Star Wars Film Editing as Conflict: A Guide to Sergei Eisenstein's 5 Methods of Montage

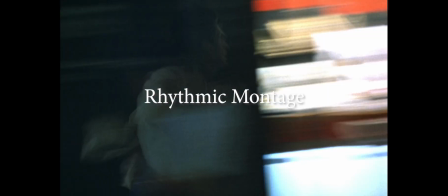(8:11)
The second method is called rhythmic montage and builds off the first method's physiological components.
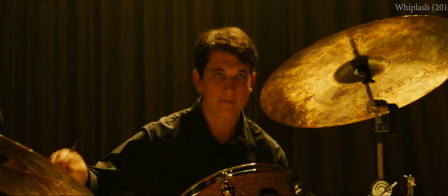(8:16)
In rhythmic montage, the action or movement found in each of the shots informs the editing of the sequence.
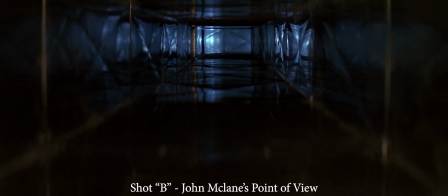(8:23)
This shouldn't be confused with continuity editing itself, which is more interested in generating logical space and time for the viewer.
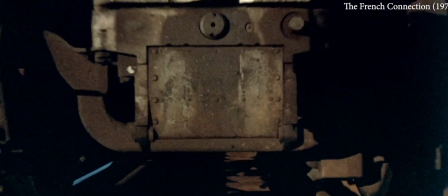(8:30)
Instead, rhythmic montage is interested in generating physiological
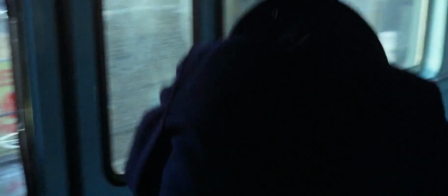(8:34)
interpretations from how shots are arranged in relation to a scene's contextual movements.
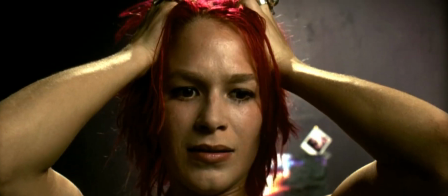(8:40)
Unlike metric montage, absolute patterns are not required. An easy-to-spot example can be found in the film The Good, the Bad, and the Ugly.
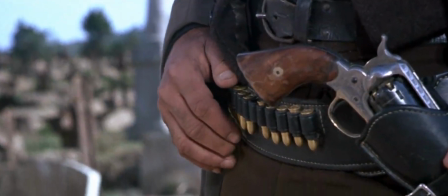(8:48)
The pacing is not merely informing the viewer of important spatial and temporal cues within the scene,
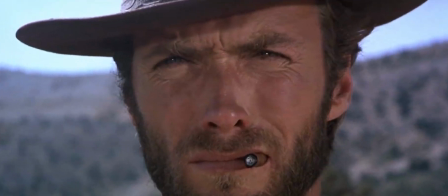(8:54)
but instead deliberately ramps up the tension between the 3 gunfighters on a physiological level for the audience.
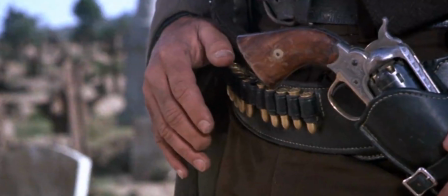(9:01)
Here, the music creates a secondary rhythm for the otherwise stagnant images to bounce off of in the sequence.
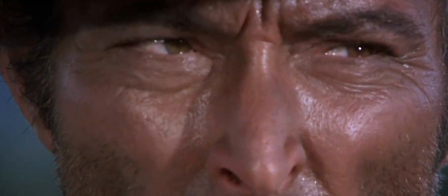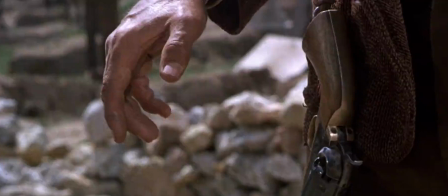(9:16)
The editing itself becomes an interpretation of the suspense felt by these characters, and that feeling created by the edit is replicated in the audience.
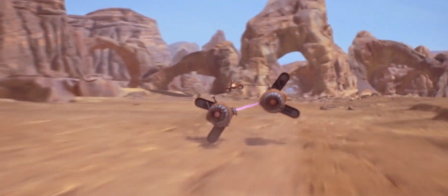(9:25)
The entirety of the pod racing sequence in Star Wars is a great example of rhythmic montage.
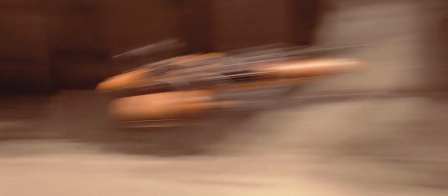(9:30)
The editing ebbs and weaves with the action on the screen, dictating not only what we see, but how we experience what we are seeing.
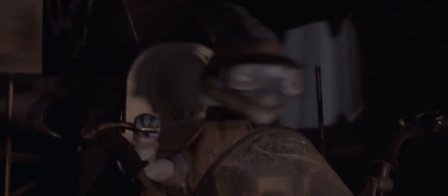(9:38)
The editing rhythm of shots is juxtaposed with the aural rhythm of booming engines and pod race explosions in the sequence.
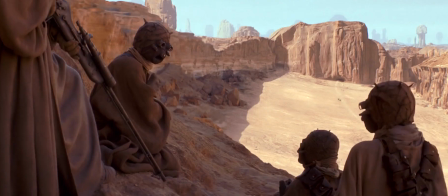(9:48)
While there are important spatial and temporal cues in the scene,
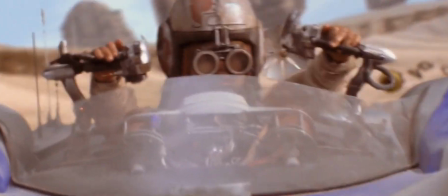(9:52)
we importantly experience the sensation of pod racing on a physiological level due to its sense of rhythm.
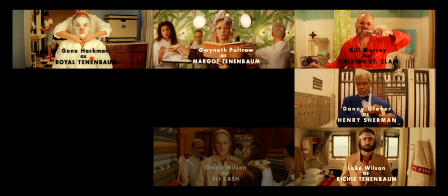(9:58)
The third method is again more complex and is called tonal montage.
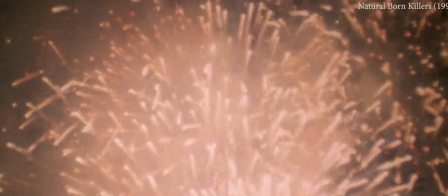(10:03)
Tonal montage builds off of rhythmic montage and the physiological component of the first two methods.
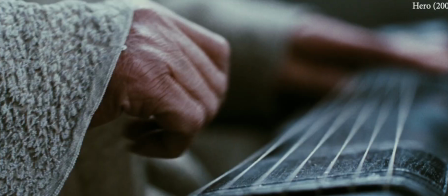(10:08)
However, instead of the contextual movement of a scene dictating the arrangement of shots,
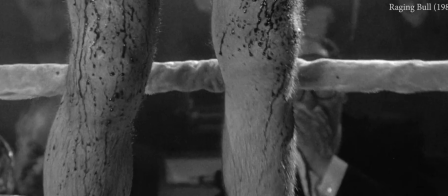(10:13)
the contextual lighting or geometric properties of a scene informs the cuts of a sequence for more emotive purposes.
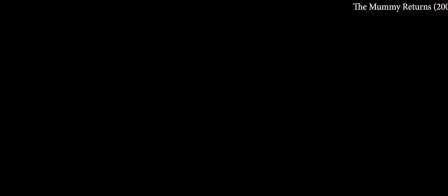(10:21)
The interplay of shadow and light within a sequence is what Eisenstein would call light tonality,
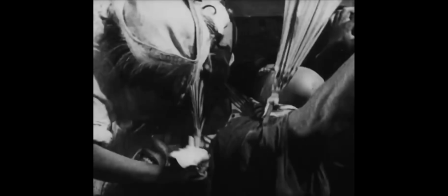(10:26)
while the smoothness or jaggedness of graphical elements in a scene would be examples of graphic tonality.
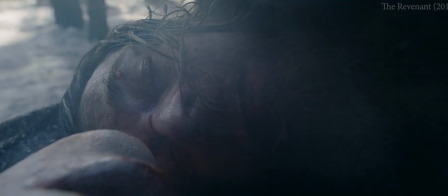(10:32)
Lighting, graphical, and material qualities within a sequence are specifically outlined in Eisenstein's writings.
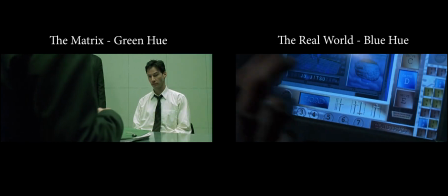(10:39)
However, color and sound, which were not popularized in cinema at the time of his writing, can also create tonal montage.
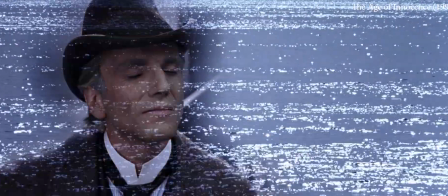(10:45)
This type of montage is often associated with creating analogies or motifs within a film,
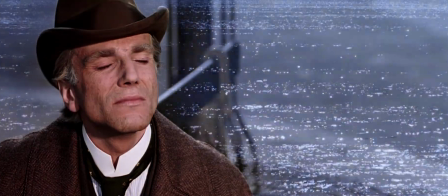(10:50)
but it's done so largely at an expressionistic level, rather than a purely intellectual one, which Eisenstein reserves for his final method of montage.
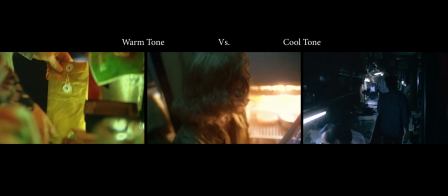(10:59)
Put simply, the relationship between the intonations of light, color, material,
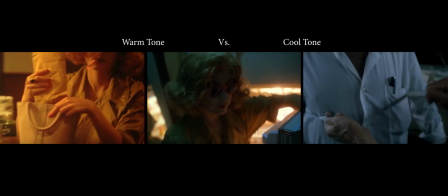(11:04)
or other patterns within a scene can create tonal expressions within the edited sequence.
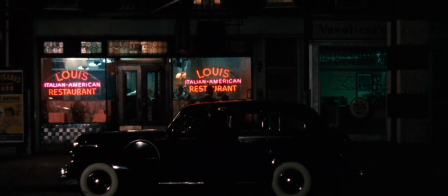(11:09)
The sequence at Louise's restaurant in The Godfather is one such example of this.
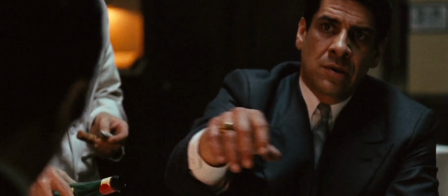(11:14)
The neon red lighting framing Michael Corleone throughout the scene gives the character's intentions a more menacing flair.
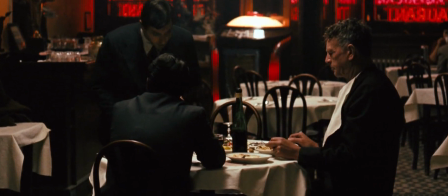(11:21)
Contextually, we're apt to intellectualize this as a foreshadowing of the coming bloodshed.
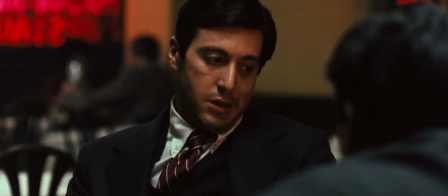(11:25)
However, it's equally meant to have an emotive capacity of dread upon us.
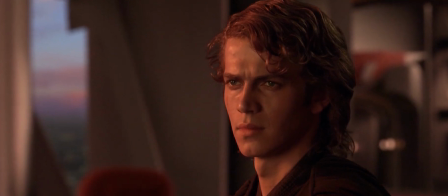(11:30)
An example of tonal montage occurs during one of my favorite scenes in all of Star Wars, in Revenge of the Sith.
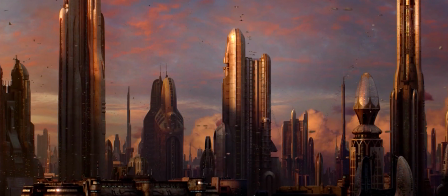(11:36)
Here we see Padme and Anakin looking out onto Coruscant's setting sun.
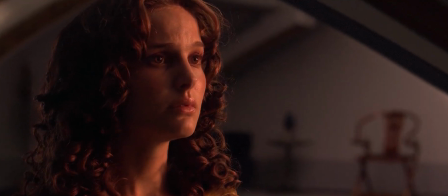(11:40)
The lighting of the scene acts at a metaphorical level, showcasing both the isolation that these two characters are experiencing,
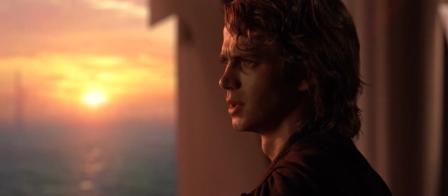(11:47)
but also signaling the coming darkness that will befall both the fates of these characters,
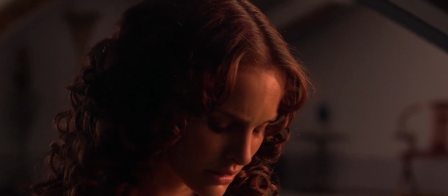(11:51)
as well as the democracy of the galaxy itself. The play of light and shadow, as well as the deliberate pacing of the sequence,
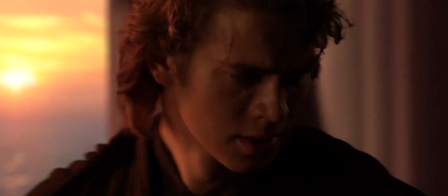(11:59)
creates an emotional resonance that shapes its metaphors at an expressionistic level.
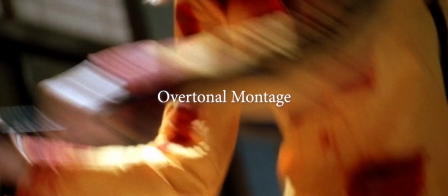(12:03)
The next method is called overtonal montage, and is experienced from a sequence where metric,
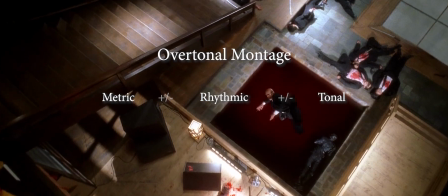(12:09)
rhythmic, and tonal montage are used in conjunction with each other.
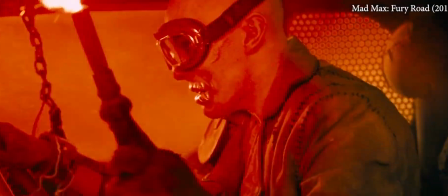(12:13)
Much like how individual shots can relate and conflict with one another to generate new meaning,
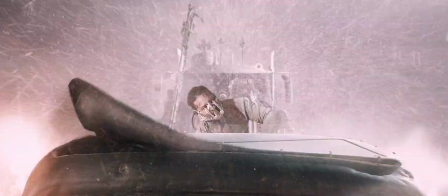(12:18)
individual moments of montage within the same sequence can generate a cumulative effect on the audience.
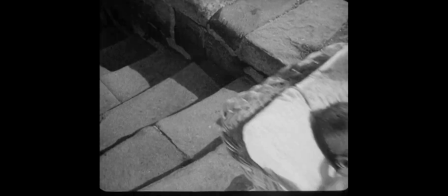(12:24)
Coming back to Eisenstein's own films,
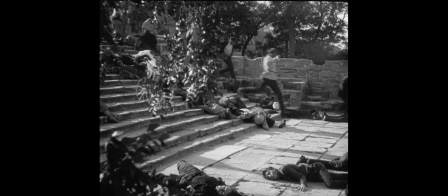(12:27)
the Odessa step sequence in his landmark film Battleship Potemkin is perhaps one of the best examples of overtonal montage.
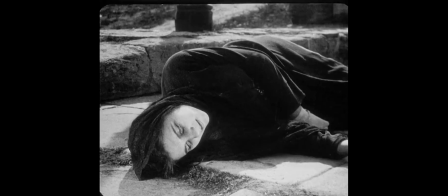(12:35)
The sequence is so good, in fact, that it directly inspired the famous staircase sequence in the film The Untouchables.
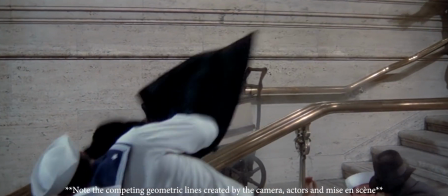(12:42)
What's notable in both sequences is their use of competing angles to establish their individual graphical tonalities.
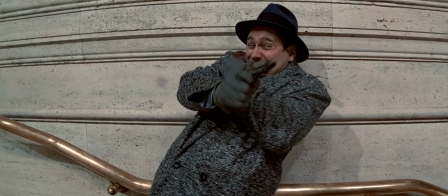(12:49)
The rhythm itself deliberates and fractures in equal measure to build up the tension and action within the sequence.
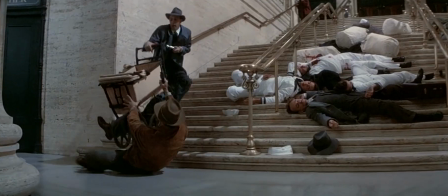(12:55)
Meanwhile, a straightforward example of metric montage can also be seen at the climax of this sequence.
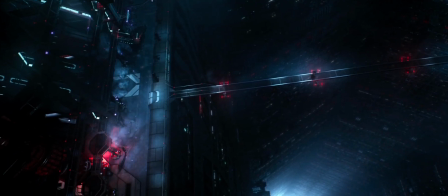(13:02)
While not a perfect example, as it's missing a true metric montage moment,
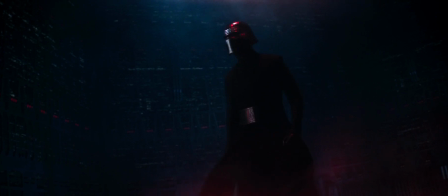(13:06)
the Starkiller Bridge sequence near the end of The Force Awakens is nevertheless overtonal in its use of rhythmic and tonal montage.
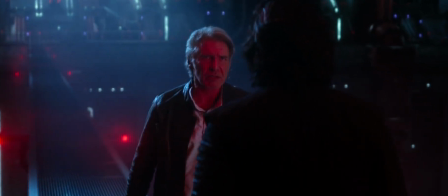(13:14)
The faint blue light of the dying star outside conflicts with the red intonation of the interior lighting throughout the sequence.
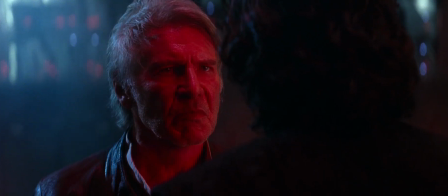(13:21)
Ben Solo is being torn apart, as he says, between his old identity and his new dark side one.
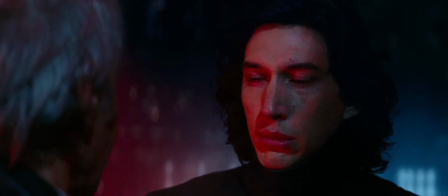(13:27)
Likewise, the lighting and color within the scene analogizes this dichotomy as the room slowly fades to an all-encompassing red.
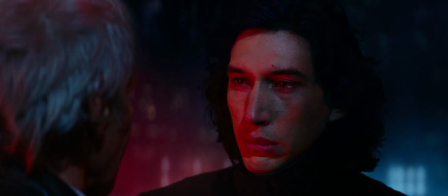(13:35)
The shifting tonality of colors throughout the sequence directly makes an emotional impact on the viewer, giving us our use of tonal montage.
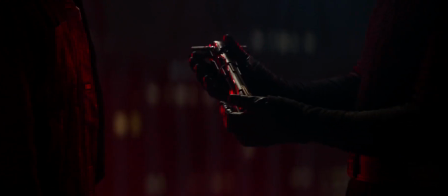(13:43)
Meanwhile, the slow, rhythmic editing of shots builds a kind of tension within the scene,
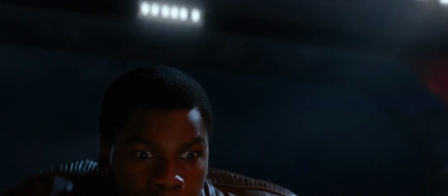(13:48)
which finally snaps into a spur of emotional reactionary shots.
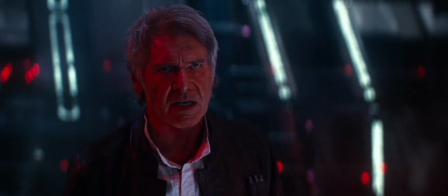(13:52)
The deliberate tension in the rhythm and tone of the scene creates a stronger overall reaction than either would have produced alone,
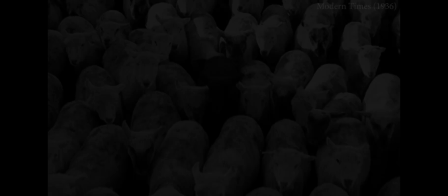(14:00)
thus giving us a simple case of overtonal montage. Finally, the last method of montage is called intellectual montage.
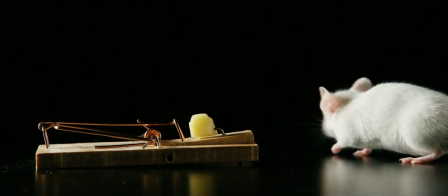(14:08)
Despite building off the complexity of the earlier methods, intellectual montage is probably the easiest to understand and spot when you're watching a film.
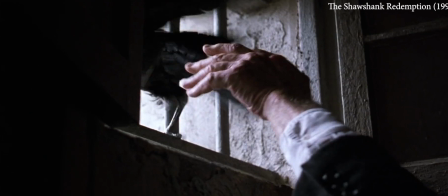(14:16)
Here, the buildup from physiological to emotional within the methods comes to its logical
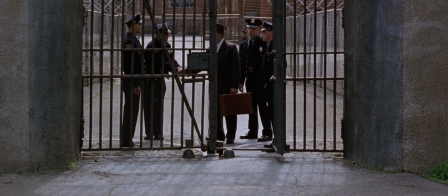(14:22)
conclusion in generating meaning from the intellectual affects created from two separate shots.
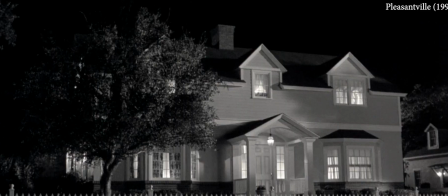(14:28)
Intellectual montage is thus editing as visual metaphor at a purely intellectual level.
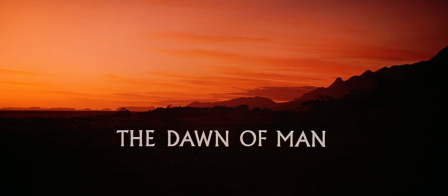(14:33)
One of the most famous examples occurs near the beginning of the film 2001: A Space Odyssey.
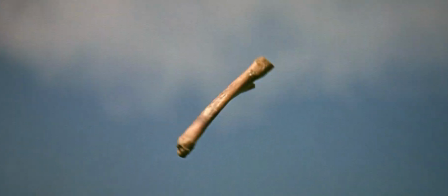(14:39)
A caveman tosses a bone into the sky in celebration of mankind's first weapon,
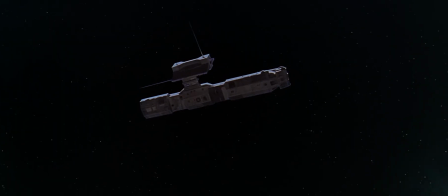(14:44)
which is then intercut with a shot of a floating satellite in orbit near the same graphical placement as the hurled bone.
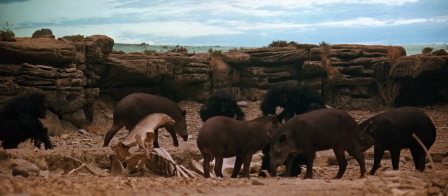(14:50)
Once again, the edit is not primarily predetermined by the space and time in which these two events are happening,
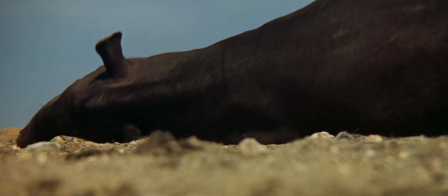(14:56)
but is instead employed to symbolize the human race's capacity for ideation and technological invention.
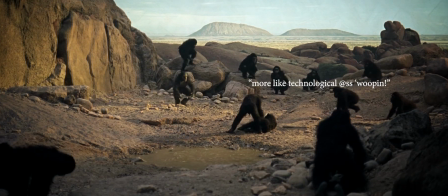(15:03)
It does so not at an emotive level, as in tonal montage, but at a more purely intellectual one.
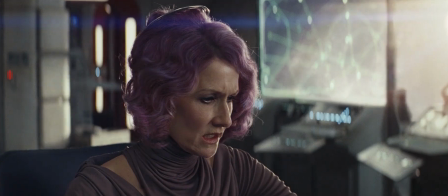(15:09)
A great example of intellectual montage within Star Wars occurs during the sequence in which Holdo uses the Raddus to cut through the supremacy in The Last Jedi. The cutting in two of the First Order's dreadnought is intercut with the splitting in two of Anakin's lightsaber,
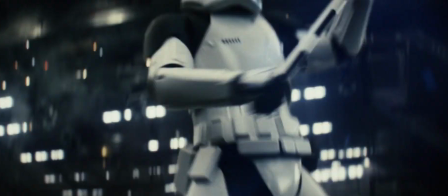(15:23)
as well as the near cutting in two of Finn and Rose during their imminent execution. Beyond just a visual parallel,
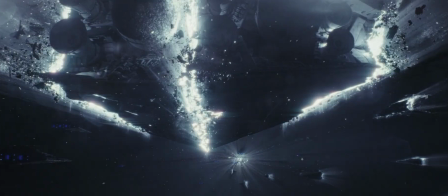(15:30)
the finality and severance of these visually similar moments are metaphorical for the turning point that many of our heroes will encounter in this scene.
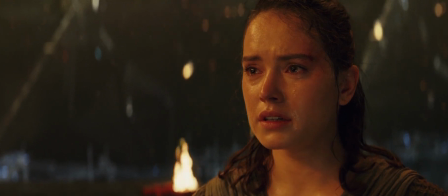(15:38)
Rey's hope in Ben is severed, Finn is reborn in fire as a rebel,
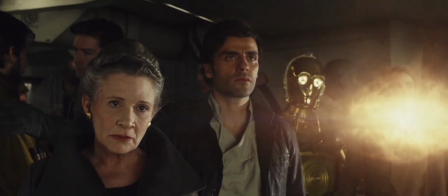(15:42)
and Poe realizes what it means to be a true leader, and how he's failed to do so up to this point in the film.
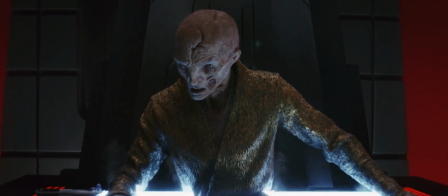(15:48)
These visual and metaphorical severances are also echoed in an earlier sequence with Kylo's own severance from his master.
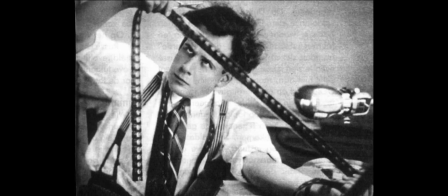(15:55)
And there you have it, Sergei Eisenstein's 5 methods of montage and how you can spot them within the Star Wars trilogies.
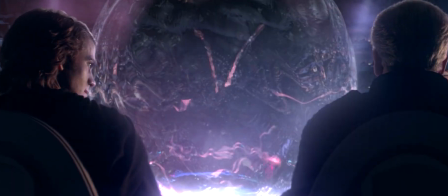(16:02)
If you enjoyed this video, leave a like and consider subscribing to the channel.
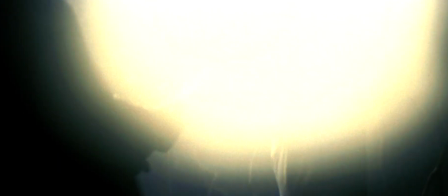(16:06)
If you find other examples of montage out in the Star Wars galaxy, consider sharing them in the comments below for others to enjoy.
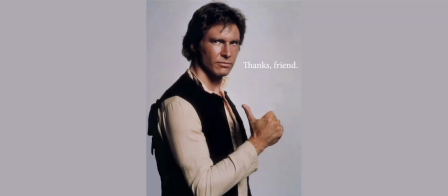(16:12)
Thank you for watching, and I hope to see you here on the next one.